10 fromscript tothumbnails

So now we are going to break down the script and go through the process of creating a storyboard.
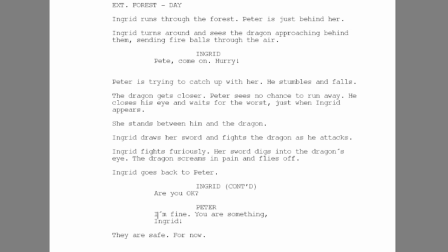So here is our script, and it says exterior forest day.
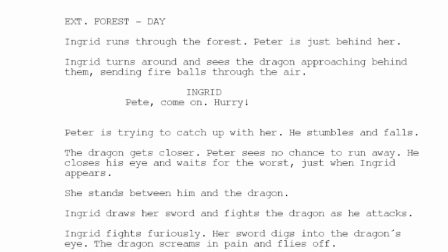That is our location. Ingrid runs through the forest.
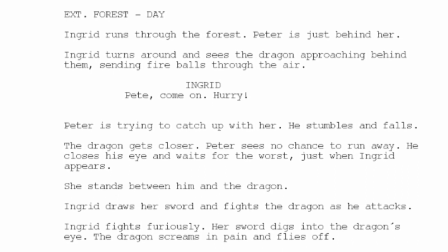Peter is just behind her.
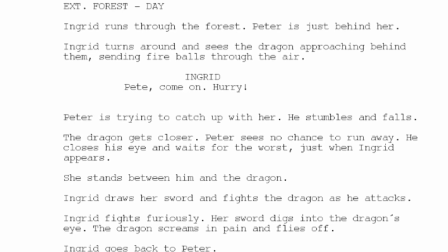Ingrid turns around and sees the dragon approaching behind them, sending fireballs through the air.
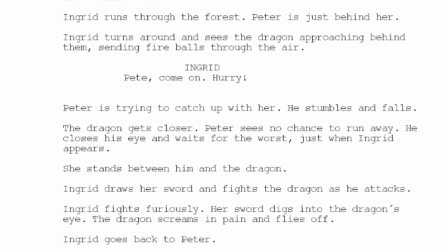Pete, come on, hurry! Peter is trying to catch up with her.
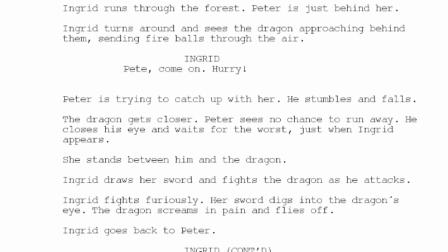He stumbles and falls. The dragon gets closer.
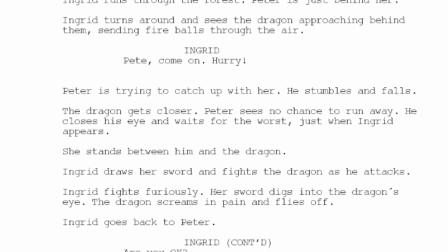Peter sees no chance to run away.
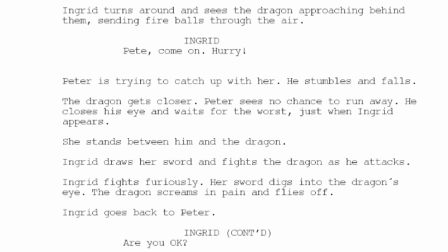He closes his eyes and waits for the worst, just when Ingrid appears.
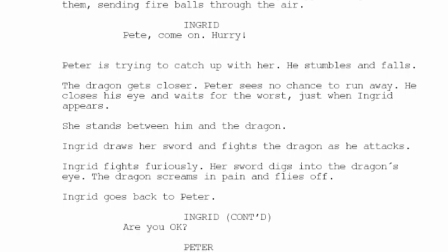She stands between him and the dragon. Ingrid draws her sword and fights the dragon as he attacks.
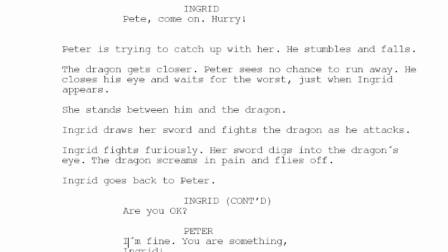Ingrid fights furiously. Her sword digs into the dragon's eye.
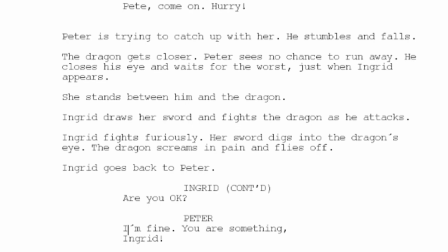The dragon screams in pain and flies off. Ingrid goes back to Peter.
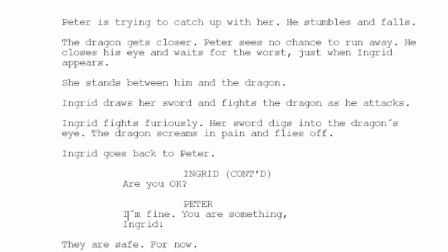Are you okay? I'm fine. Well, you're something, Ingrid.
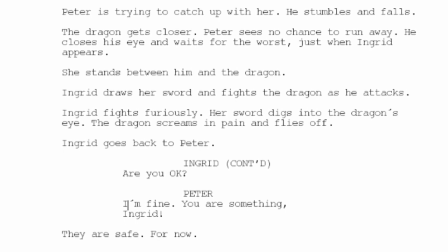They're safe. For now.
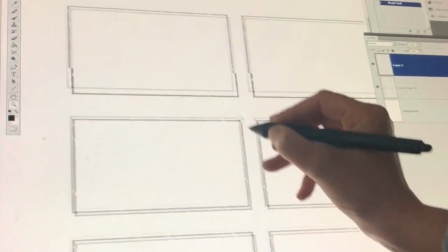So what I do first is prepare a blank sheet of paper, either physical paper or on Photoshop or another program.
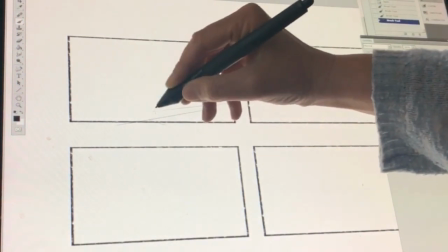And I put some frames. What I want to do here is sketch very quickly and not really think about it,
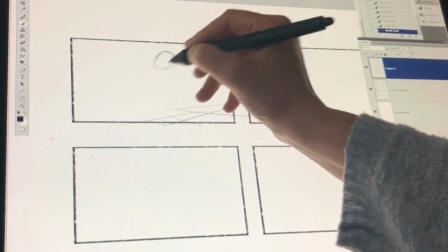just feel the flow of the story and the beat.
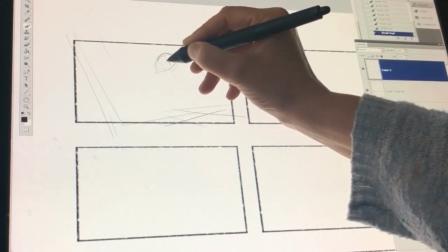So I'm going to start with the first scene with drafting a scene where the characters are running away.
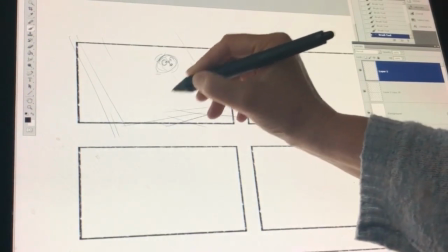And here either I have the character design or I don't.
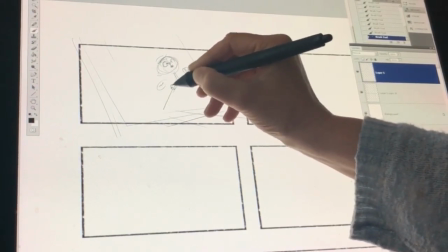In this case, I can just imagine how the characters would look like and kind of design the forest as well.
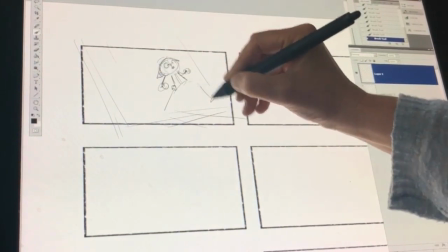So I'm starting with that and drafting quickly where the characters are going to run.
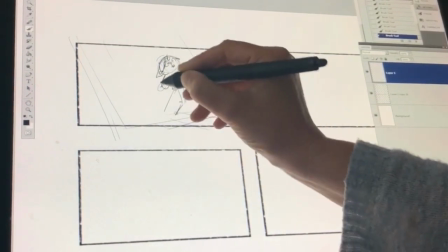And what I need to do first is to find what the perspective is.
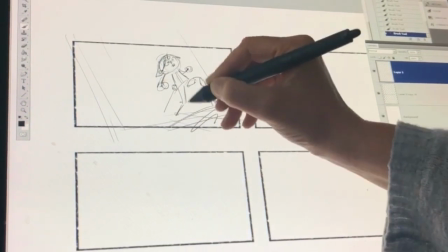So I quickly draft that with lines just to
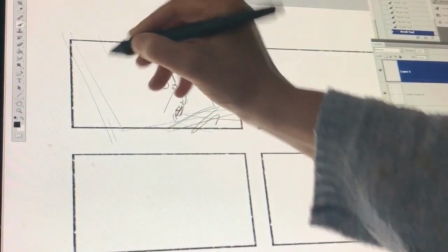give an orientation how the perspective is.
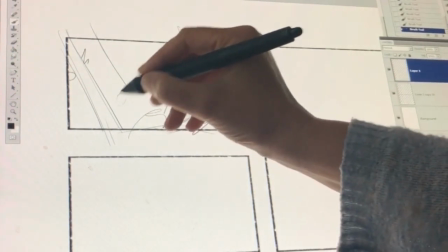And I'm going to use a diagonal angle here because the scene is dramatic,
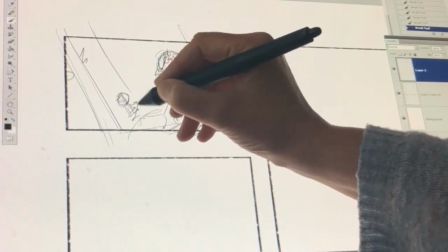it is action scene,
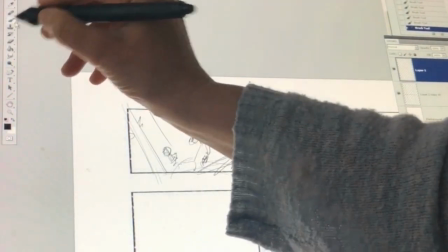and I want more diagonal lines here to make sure I convey the drama within this sequence.
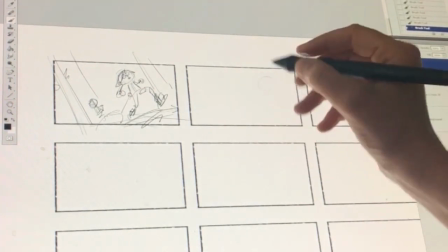Next, I want to emphasize the dialogue where Ingrid says, Pete, come on, hurry.
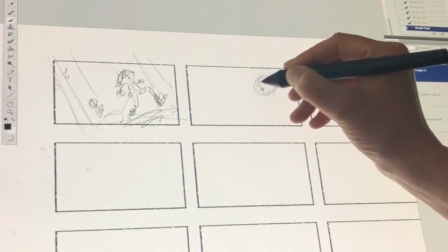So I'm going to
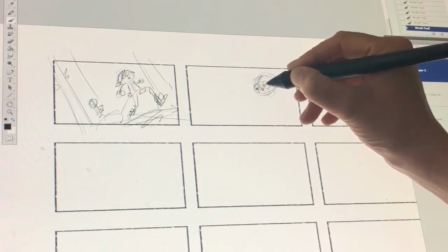signify that and turn her head towards Peter while she's running, still keeping the same pace.
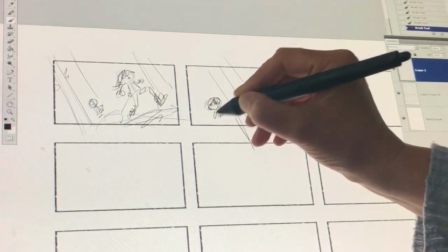Next, I want to show her running away, so she's
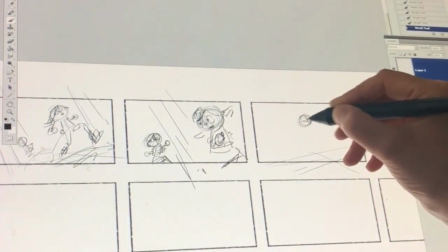much faster than Peter, and she loses sight of him in a way, trusting that he's going to catch up with her.
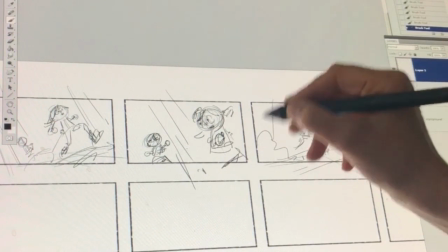In the next shot, I'm going to have a wide angle where we see the location, and I'm going to have the wide angle from the bird's eye view,
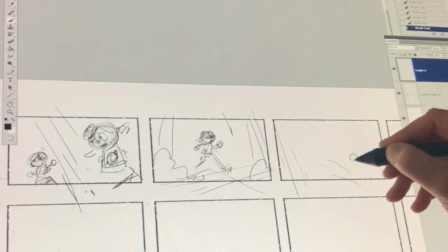because I want to amplify that they are small children in a big forest and there is a danger looming
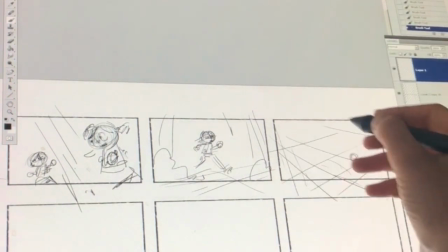over them.